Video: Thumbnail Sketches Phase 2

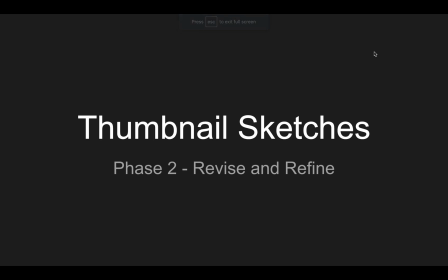3s
Okay, so now we are moving on to phase two of our thumbnail sketches. This is the revision and refinement stage.
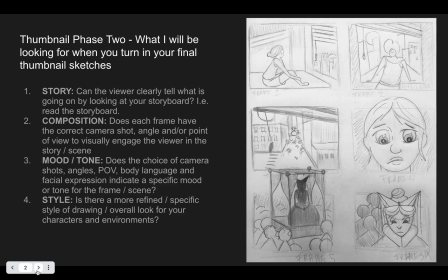14s
When you turn in your final thumbnail sketches after you've revised and refined, I will be looking for the following things. First, story. Can the viewer clearly tell what is going on by looking at your storyboard? I.e., can we read the story visually? Then I'll be looking at composition.
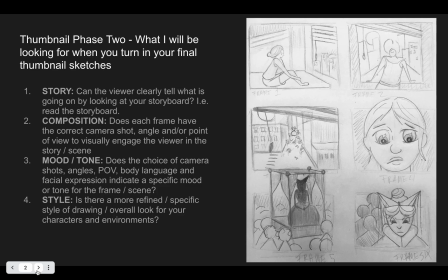33s
Does each frame have the correct camera shot, angle, or point of view to visually engage the viewer in the story and scene to make it interesting? Right? We need a variety of shots and angles and points of views so that the viewer
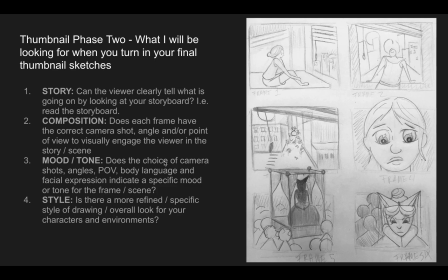50s
gets drawn in so tension is built. So that brings us to mood and tone. Does the choice of camera shots, angles, point of view, body language, and facial expression indicate a specific mood or tone for the frame slash scene?
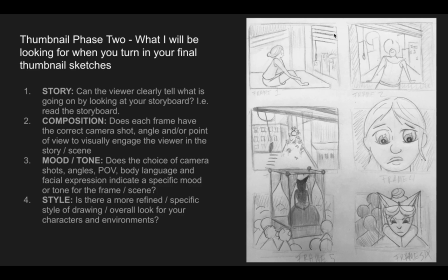67s
So we should be able to read the mood of the overall story and also the feelings and mood of each individual frame as we go through. And finally, style. Is there a more refined, specific style of drawing and overall look for your character's environments?
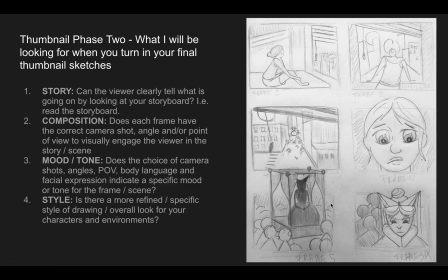87s
Now is the time to really figure out your facial expressions, your body language, what the environment will look like, what the characters will specifically look like. Will the eyes be over exaggerated? Would they be more realistic?
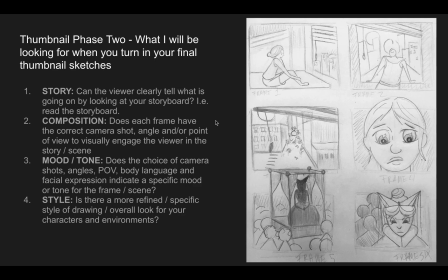103s
So, as you're revising and you're refining your work, you should be paying attention to the feedback you've received, but you should also be using your own analytical skills to ask yourself, can we clearly read the story?
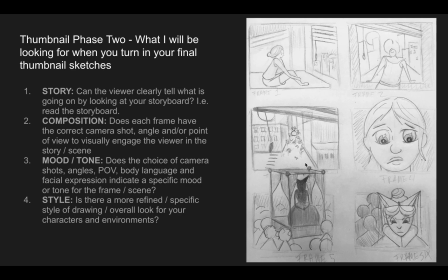121s
Does each frame have the correct camera shots? Are they interesting compositions that engage the viewer in that story? Am I building up tension? Is there a clear feeling of joy? Whatever the mood or tone of your work is it coming through?
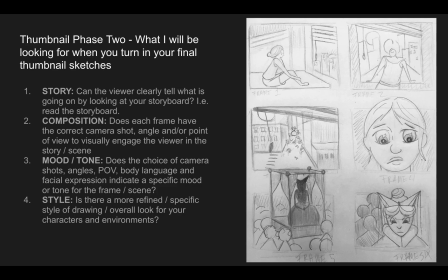136s
And are we starting to see the overall style of the work evolve and become more refined? So let's look at the changes I made from phase one to phase two of my work. So here were my first initial sketches.
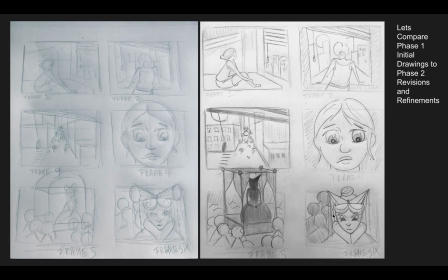149s
You can see there's a big development here. And the reason why we want to really revise and refine these first sketches is that when we go to redraw them, it's not quite so much work. So first of all, in frame one, we can see a big change in the way I've drawn the character.
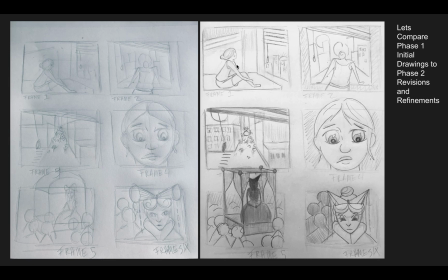165s
We see more of her face. We can read more of her feelings. She looks worried, apprehensive. Here she looked more nondescript. I've gone in and refined her body so it has a better sense of dimension. I've placed her a little bit higher on the bed. In the room, I've added the shading.
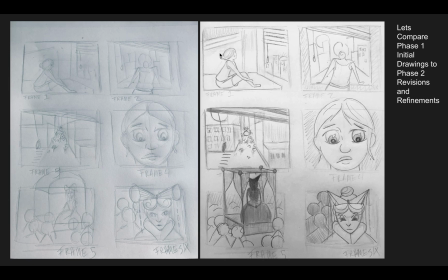183s
The sun's coming in. Here's the shadow, the light on the wall with the shadow of the blinds. I corrected the angle of the blinds here, so looking at technical things. And I've added a rising sun and some detail in the window, and that tells us the time of day. So now we have a character, it's early morning, the sun is rising, and already she's up,
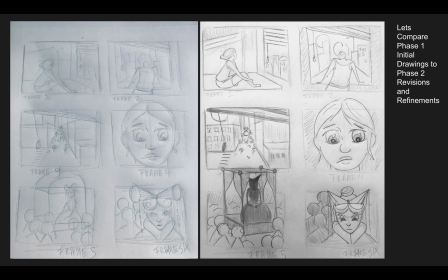203s
kind of hugging herself on the bed, looking out the window, feeling very apprehensive or worried about the day. Then we zoom in, she's gone to the window, the sun is a little higher in the sky, and she's looking out, but we can't quite tell what she's looking at yet.
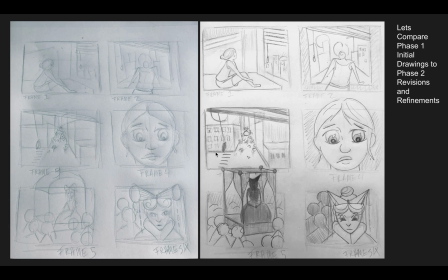219s
We zoom in further, and we see through the blinds that the city is bustling with a crowd, and there's something round in the center of the crowd. We see that hot sun. We get the sense that this might be a very hot, abnormal day, right?
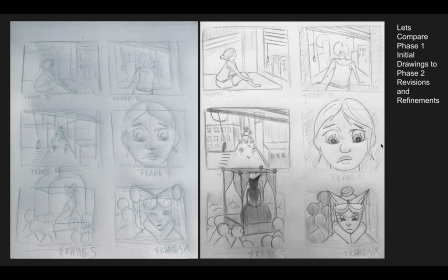237s
And then we zoom in and we see her face, and she looks very worried. Her eyes are wide. She's frowning. She is looking directly at what's coming down the street with worry and fear.